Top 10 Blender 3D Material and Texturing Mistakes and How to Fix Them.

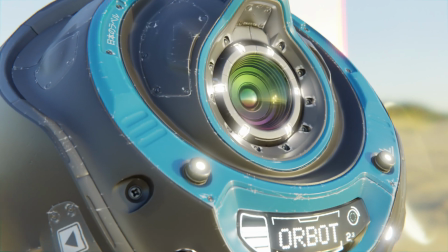0:00 Creating good materials doesn't have to be too complicated, but it's also not a topic to breeze past, because if it's done wrong, it can really make a render look fake or boring.
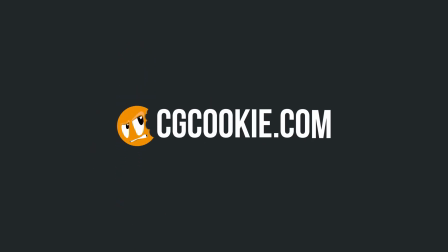0:07 I'm Jonathan Lampel from cgcookie.com, and I've seen hundreds of exercise submissions for my course The Fundamentals of Materials and Shading, as well as just many, many other beginner renders from my time as a teacher. And to be honest, I can often copy and paste feedback because so many people miss the exact same things. So in this video, I want to show you what mistakes to avoid so that even if you are a beginner, you can start improving your renders right away.
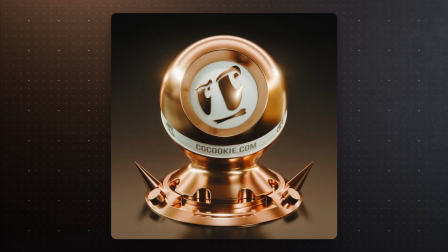0:32 The most commonly neglected texture type by beginners is the roughness texture.
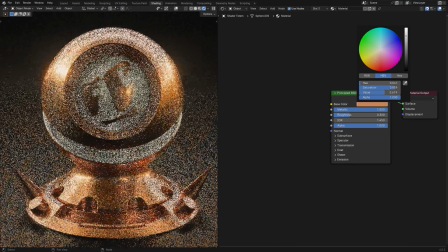0:35 Even if you have your base color and your normal or bump map all set up, your material can still look flat.
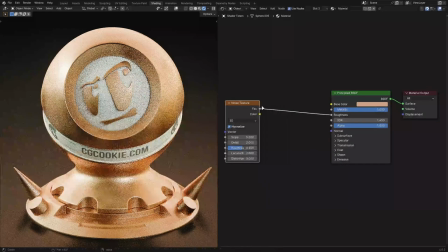0:41 Adding a roughness map is a great way to fix that. Even just some basic noise might help. What you can do to control it is run the factor through a map range node, and then the 2 minimum is going to be the minimum roughness, and the 2 maximum is going to be the maximum roughness.
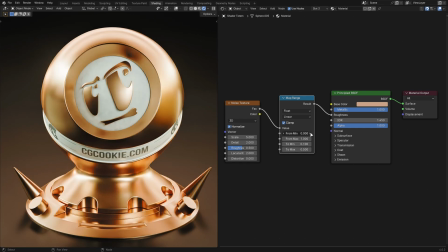0:56 Then you can bring the from minimum and the from maximum together in order to increase the contrast. You don't want to overdo it though, so I try to keep it pretty subtle. That's a great simple setup, but for even more detail,
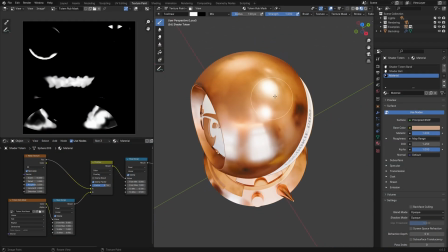1:08 try smoothing things out where the object would be grabbed or poked, or where the roughness would get rubbed away by contact with other objects.
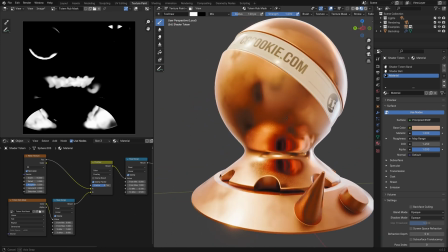1:14 If your object is used by humans, don't forget some fingerprints. When in doubt, always use a roughness texture.
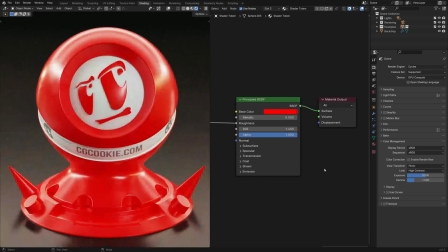1:22 Colors that are too saturated used to be a problem, but thanks to AGX, Blender's new default view transform, it's generally fine.
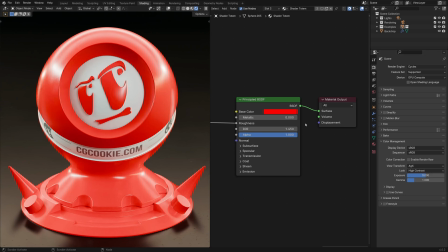1:30 One thing I will say though is that using bright colors makes less use of the full dynamic range.
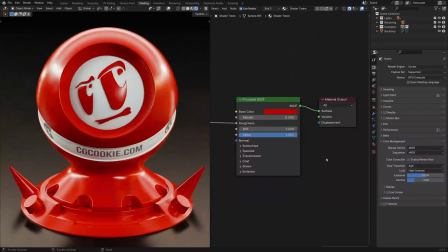1:34 If you're used to having the value close to 1 on all your colors, try setting that to 0.5 for most things,
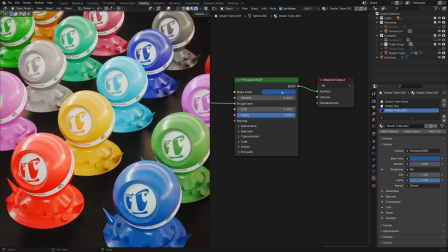1:41 and then you'll be able to selectively push one or two materials all the way to 1 and make them pop even more.
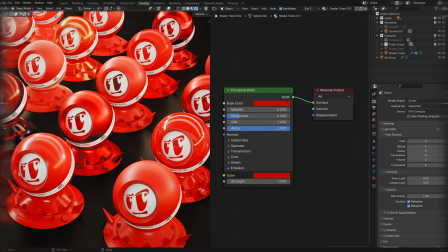1:46 One thing you should not do though is use the same base color for different materials.
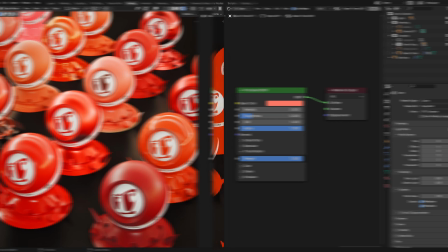1:50 Add some variation, and even within materials, add some variation per object or even per mesh island.
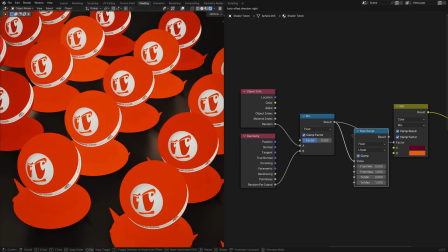1:56 Here I'll use both by mixing the two together and then using a map range node to increase the contrast.
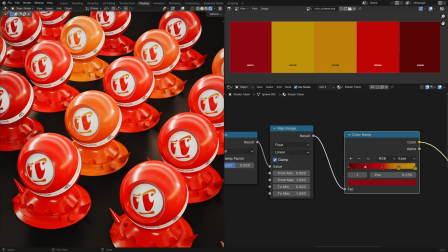2:02 Another tip here is to use a color scheme just like a designer if you want your materials to go really well together.
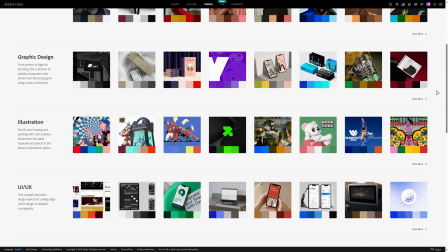2:08 When in doubt, try using color.adobe.com for finding matching colors and inspiration.
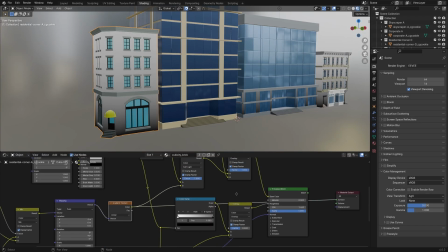2:12 Also, try using gradients instead of just flat colors. Kent does this in his Cubicity course, and it makes even just the simple colors way more appealing.
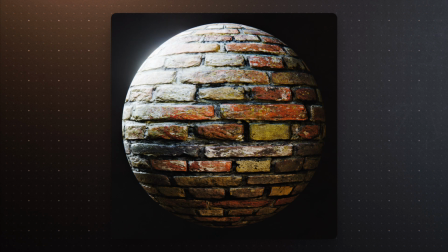2:23 Bump maps and normal maps can give the illusion of detail on a surface, but when the illusion is pushed too hard, it starts to break down and looks pretty bad.
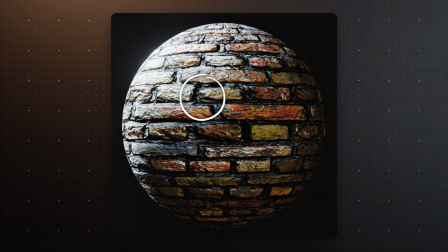2:31 So, how much is too much? Well, if the detail should be casting a shadow or breaking the silhouette, it should be geometry instead.
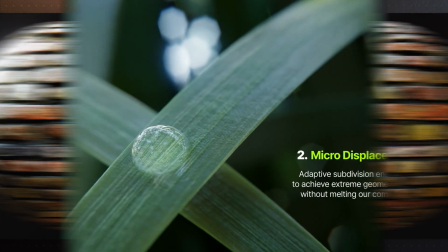2:38 Whether that can be micro displacement or should be manually modeled depends on the situation,
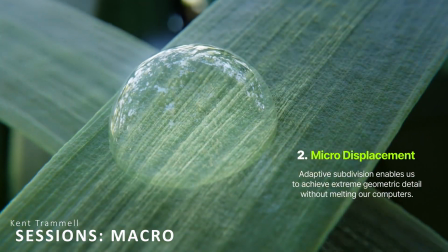2:42 but keep the bump subtle and use real geometry if you need to push it further, if at all possible.
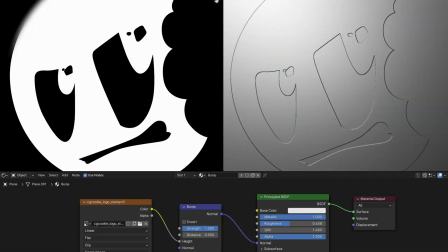2:48 One related tip is that if you're creating your own bump map, try blurring it a bit. The more of a gradient there is in the texture, the more it'll appear to pop out.
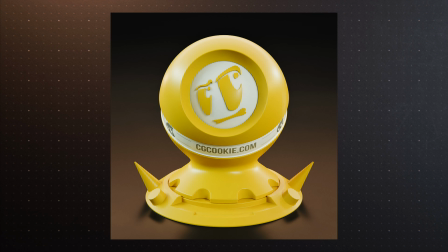2:57 3D renders look clean right out of the box, and it's important to mess with the textures a bit to add some believability.
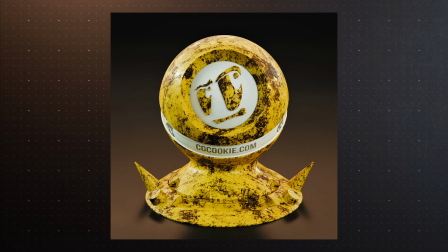3:03 Now, you can also go too far and get this cheesy, overly grimy look, which you probably also don't want.
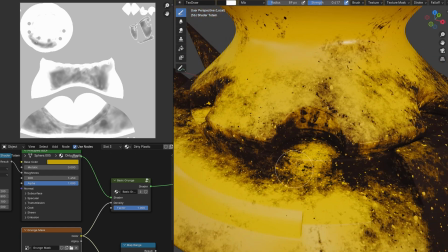3:09 So how do you get it just right? Well, try keeping any procedural placement of grunge pretty subtle, and then paint a mask to manually control where it's the strongest.
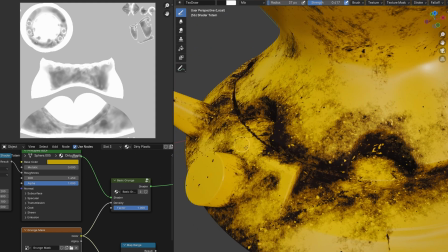3:17 Look at reference and see where it would come in contact with objects, people, or the elements.
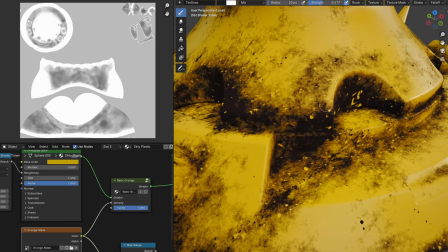3:21 Usually procedural grunge is generic, which makes sense because it needs to be used in a wide variety of situations,
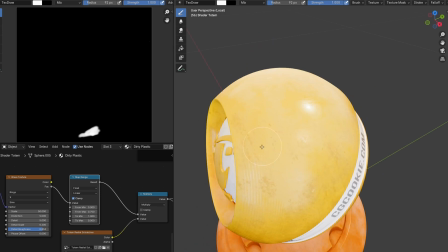3:27 but adding in more details that are highly specific to the object and its context will go a long way.
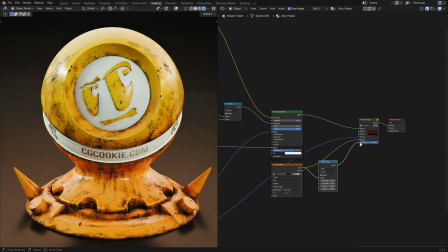3:32 It's pretty fun to overgrunge an object, so I'll often do that, and then tone it back down a bit.
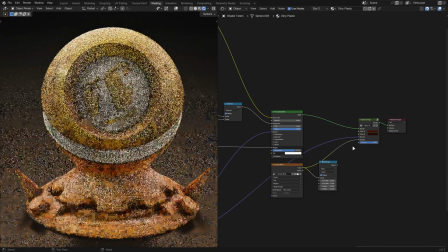3:38 A few good effects to have in your back pocket are dirt, smudges, scratches, and dust.
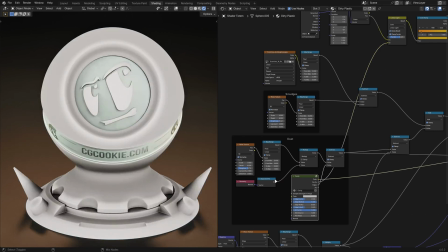3:43 You can add or subtract these grayscale masks from each other, as well as use ambient occlusion and the up and down surface normal to combine them all in a way that makes sense.
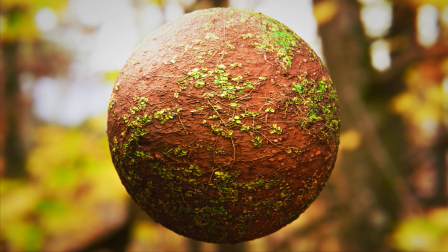3:54 Zoom too close to any texture and it'll start to break down.
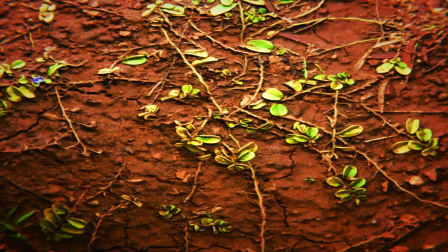3:58 You don't need to use 4K maps for everything, but try to make it so that each pixel of the texture is at least smaller than a pixel in the final render. Luckily, there are more places to find high-quality textures online than ever.